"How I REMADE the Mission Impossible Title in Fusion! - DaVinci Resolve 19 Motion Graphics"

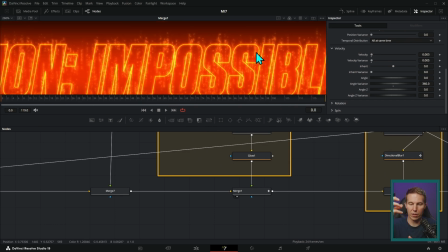And here at the beginning, we have the glowing text and the little sparks on top of the regular text and the orange stripe.
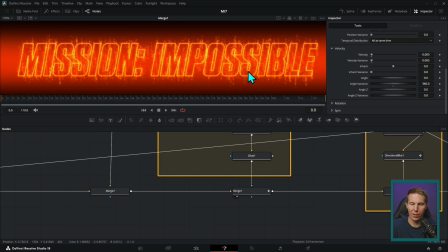And that's looking pretty sick. Next, we're putting a lens flare on top.
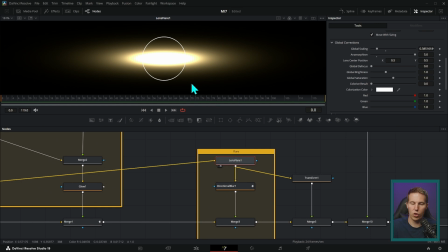So all I did was use our lens flare generator here. I brought a black background. This is just a copy of the black background into this lens flare effect, and it can make a flare that looks like this. And I used a directional blur just to blur it out this way a little more.
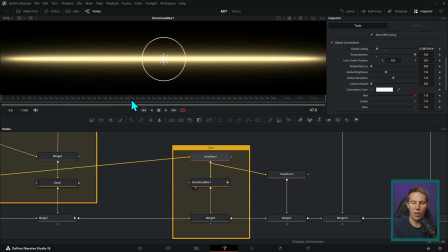And we animated it to just continue to blur like that. And it starts a little blurry, and then it just really stretches it out. Okay.
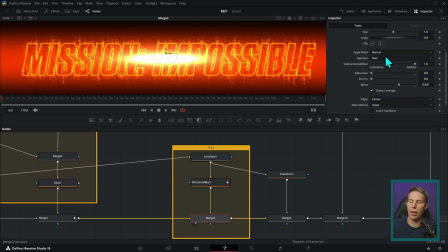And then we merge that over everything by setting our apply mode to normal and our alpha gain to zero, which is like an add transparency. And so it just makes everything brighter. It makes the bright things make everything brighter. And so now we have everything just glowing and on fire.
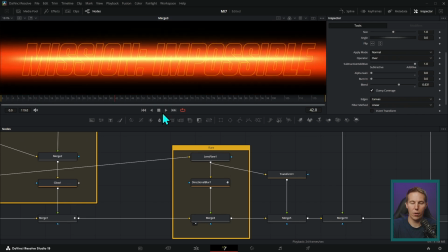So we have this, and we're just animating that flare to stretch out, and we're kind of just fading out this glowy version of the text, combining it with our flare. We get this nice little sparky looking thing.
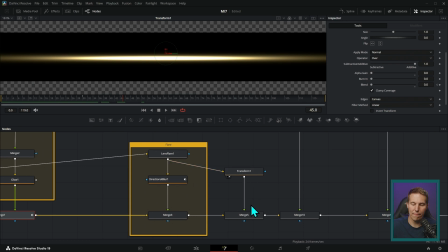And we're taking this flare one more time and kind of squishing it down and making it a little bit smaller
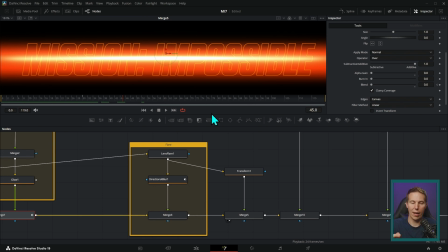and putting it over itself again with another add that just kind of makes it a little bit brighter, a little bit more white in the middle. So this is without it and this is with it. This is kind of just doubling the flare, which doubles the light, which turns this into kind of a white looking thing. And that's where it really starts to just get crazy. After that, we're going to add some particles.
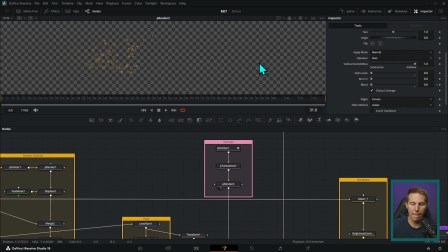So we took a particle emitter and had it generate some little blobs here. And it's just kind of shooting them out this way with some randomized velocity, a little bit of randomized color. And then we're adding some turbulence. Now, what the turbulence does, check this out.
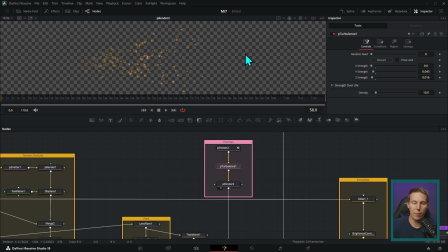The particles will go with a random speed and direction, but when you add turbulence, it kind of moves them around almost like it's moving through the air. So it comes out a little bit more natural. So there we have a little bit more natural kind of movement with that turbulence.
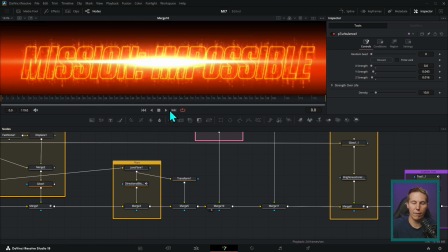And then we're taking all of these and we're putting this over everything. And so now we have everything we've had so far, but then we have these little particles in the background.
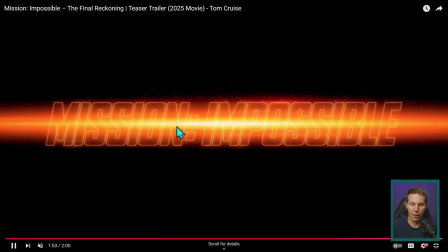Because, you know, that's what we have here going on. We have these little particles coming up. If you look really closely here, you'll see there's a grid. It's almost like it's looking through mesh.
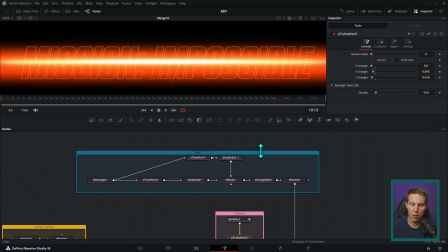And so we made some mesh here. A little bit hard to see. Maybe I'll look at our alpha.
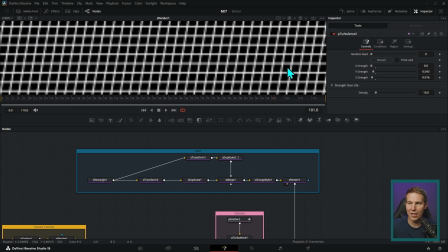So this is our mesh. And this is created with shape nodes.
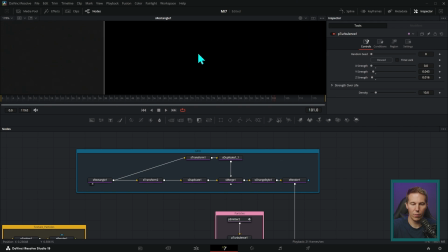So what we did was took a single rectangle node, which is very, very skinny, and just kind of put this on the side. And so it's like its width is 0.0005, and then turned that at an angle, ran it through a duplicate, and duplicated it a lot.
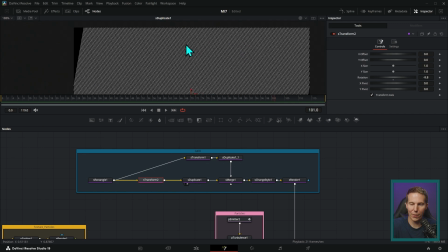So it goes all the way across this shot.
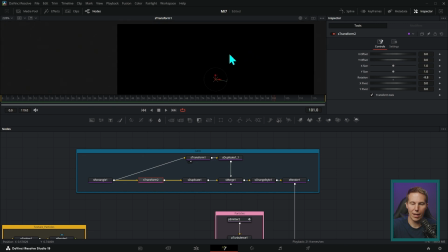We took that same rectangle, turned it sideways, and duplicated it up and down.
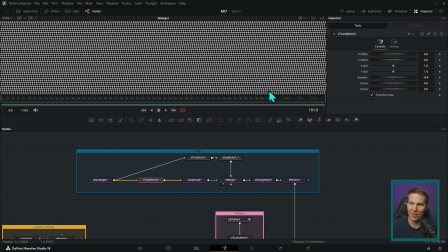And you put those together and it becomes a grid. Cool, right? And so this makes a grid of white lines.
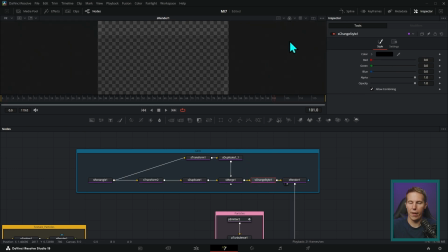And then I ran this through a change style to turn them into black lines. And then a render, which actually renders an image of the grid.
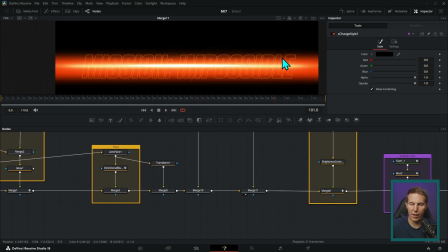Then we put the grid over everything and we get this nice little like a grid effect.
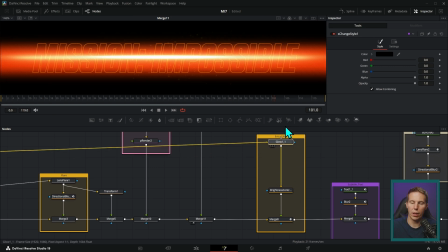That's nice, right? After that, we needed a little extra glow. So I just took the output of the text and just brought that into another glow. Added some brightness and contrast just to turn the saturation down. And then we applied that on top of everything again by turning the alpha gain down.
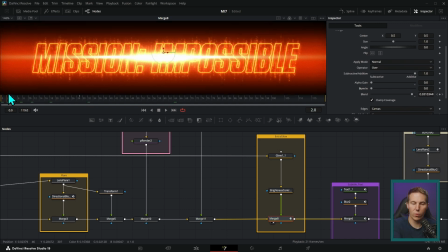So it's an add transparency. And that really makes this thing pop. Really makes it look like it's on fire.
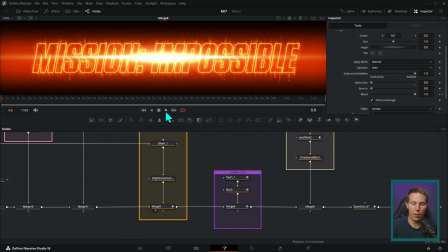And this is kind of what we have so far.
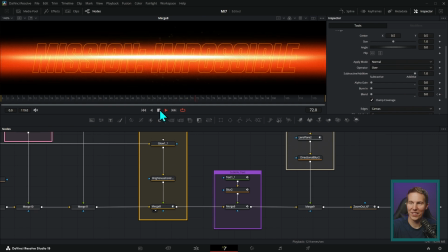This little animated background. Oh, so cool. Now we need the text to come in.
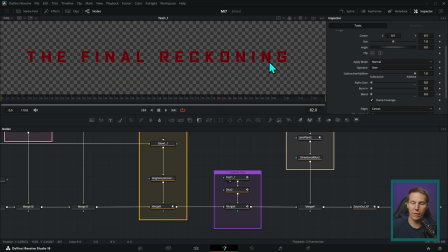So I picked a font that looked very similar to the kind in the trailer.